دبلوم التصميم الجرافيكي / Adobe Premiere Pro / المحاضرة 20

For example, if we're taking a picture of a car and the shutter opens up, the car drives by, and then it closes, the picture is going to be a car driving from one end of the frame to the other, resulting in a giant smear across the image. But if the shutter opens and closes at a fraction of a second, it's going to capture the car right in its place.
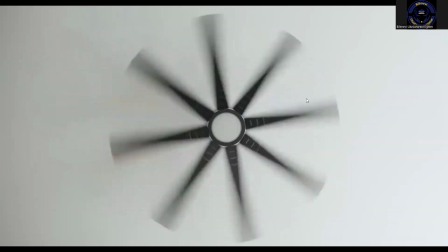761s
Again, it's the same way with video. If we're looking at a ceiling fan and have a very slow shutter speed, as you can see, there's kind of a lot of motion blur.
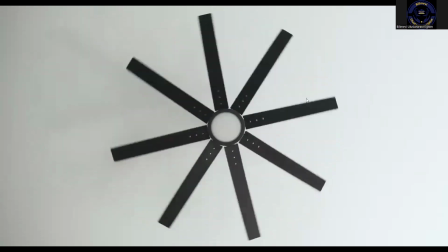769s
And if we look at the same ceiling fan with a very fast shutter speed, it almost looks jittery and hyper-realistic and there's no motion blur.
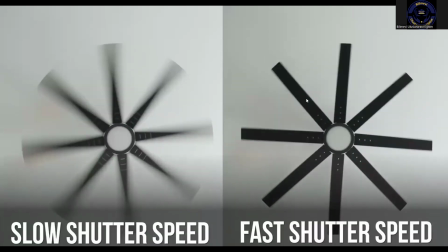776s
And if we pause both of these frames, you can really see what one frame looks like versus the other. On the left, you can see that there is a blur happening and all 24 of those frames look like this, but on the right with a high shutter speed, all 24 of those frames look like this with no motion blur. The cool thing is you can use this to your advantage to communicate a message to the audience. So if we turn our shutter speed really, really low, you're going to start to get an image that looks like this.
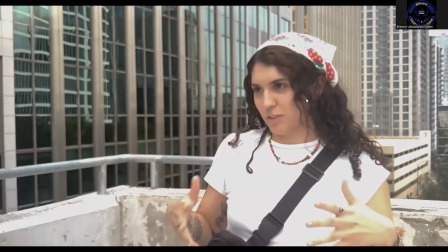803s
It's very dreamlike and looks really strange and is warping everywhere, and it's completely unusable if you're just filming something normal like an interview.
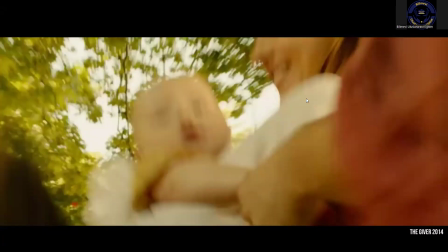810s
But if you want to use this for like a dream sequence, or maybe someone's about to pass out and they can't see properly, all you have to do is turn down your shutter speed. The opposite is also true. If you crank up your shutter speed to an extremely high level,
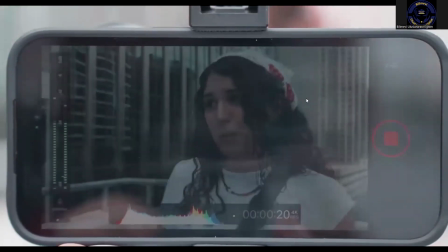824s
you will have no motion blur and you will have something that many people refer to as the Saving Private Ryan effect.
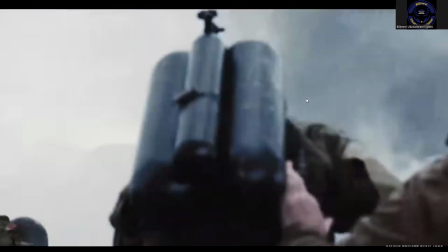830s
If you notice in a lot of war movies, they have this hyper-realistic jittery look, and that's because they've simply cranked up their shutter speed.
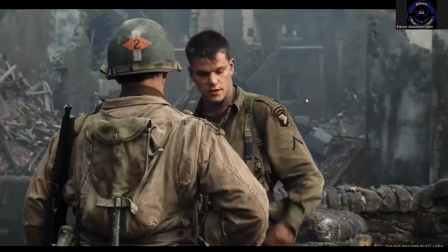837s
Whenever they're just talking before the battle starts, everything looks normal, but right when the battle starts, everything is super jittery and there's no motion blur.
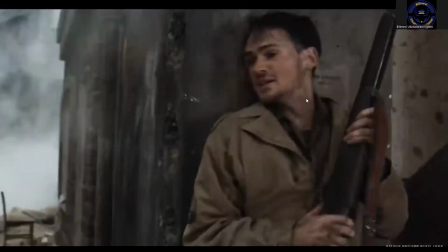845s
They don't add any special filters or expensive lenses. All they do is simply crank up their shutter speed, which you can do inside your smartphone.
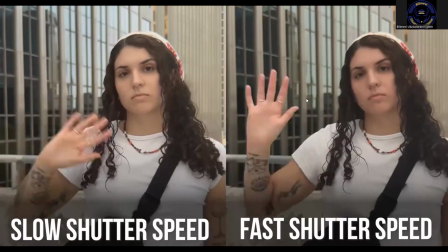854s
Now, before you start messing with your shutter speed, there is a rule of thumb to get the most natural looking motion blur with whatever frame rate you're shooting in.
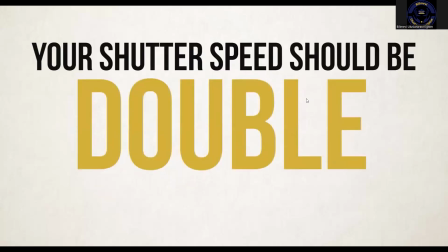862s
And that is you want your shutter speed to be double the frame rate. This will look the most natural.
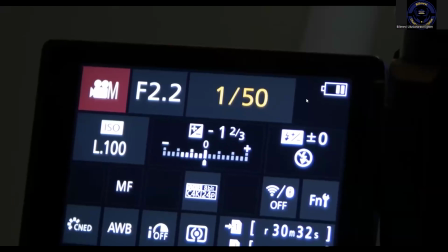867s
So shutter speeds will go up and down in increments of 10, sometimes 5, but most of the time 10, 20, 30, 40, 50, all the way up to crazy high numbers.
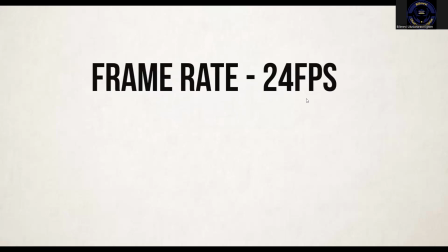876s
So if you're shooting at 24 frames per second, doubling that would be 48.
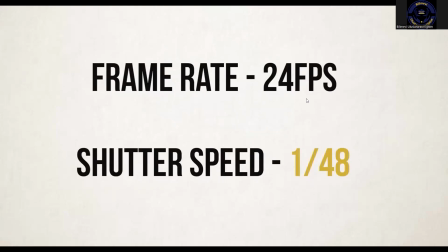881s
Some cameras can do 48, but since most of them just go up in increments of 10, you just want to pick the closest one, which would be 50.
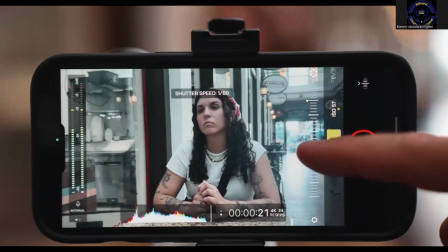888s
So if you're shooting at 24 frames per second, to get the most natural looking motion blur, you would want your shutter speed to be at 48.
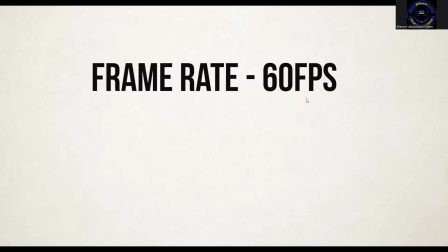895s
If you're shooting at 60 frames per second, you would want your shutter speed to be at 120, which would be doubling your frame rate.
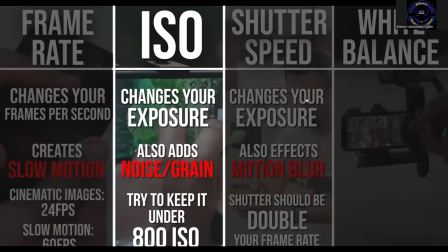902s
So ISO affects the exposure but can cause noise and grain if it's too high,
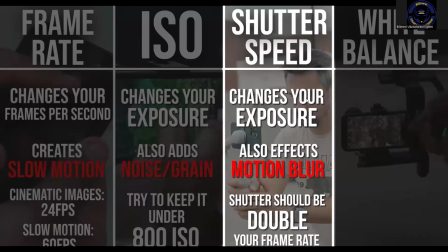906s
and shutter speed affects the exposure as well, but will also affect your motion blur.
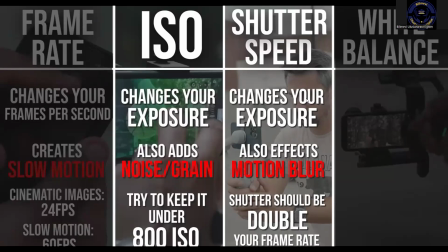911s
So understanding both of these things and what they affect will really determine how you get the correct exposure and what settings you change with your iPhone.
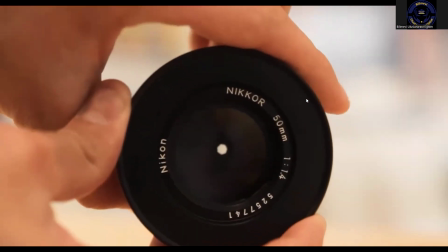920s
And like I said at the beginning, aperture is also something you need to know about,
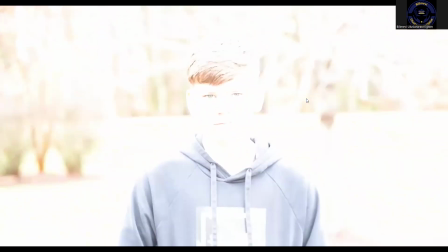924s
but only if you're using mirrorless cameras because it affects the lens itself, but it does not apply if you're using a smartphone.
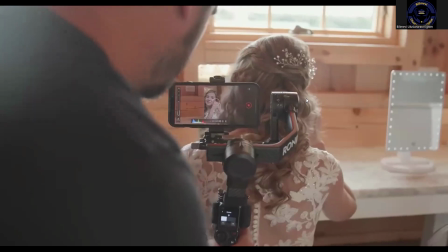931s
So now that we know the two settings you need to know to be aware of, there is another setting that will make your image look like a cell phone if you don't change it,
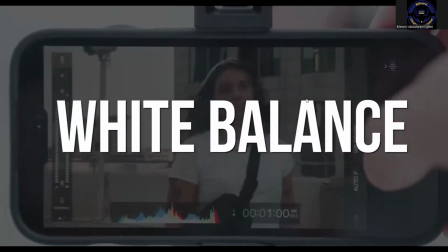938s
and that is your white balance. White balance basically tells your phone what is the color white.
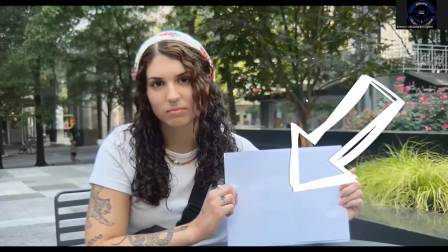945s
If this setting is off, all other colors in your shot will lean more orange or blue. I bet you've noticed that sometimes when you press record, your image looks more orange than it did last time,
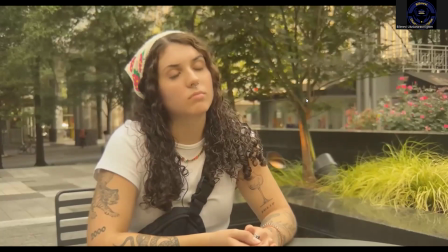955s
and that's because of your white balance setting is off or it's on auto. If you're dealing with orange light, you need to tell your camera that you're dealing with orange light so it can compensate and make your whites look pure white. On a smartphone, your white balance will automatically be set for you unless you change it,
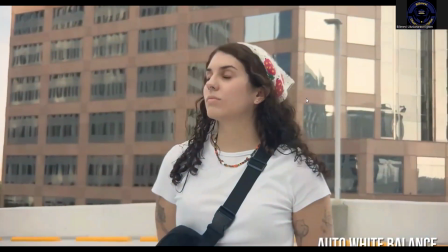972s
and that can be really dangerous because it will change colors when you look at different things.
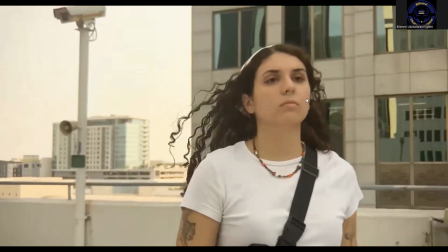977s
This shot here was set to auto white balance, and the iPhone was automatically making the image look really warm and orange.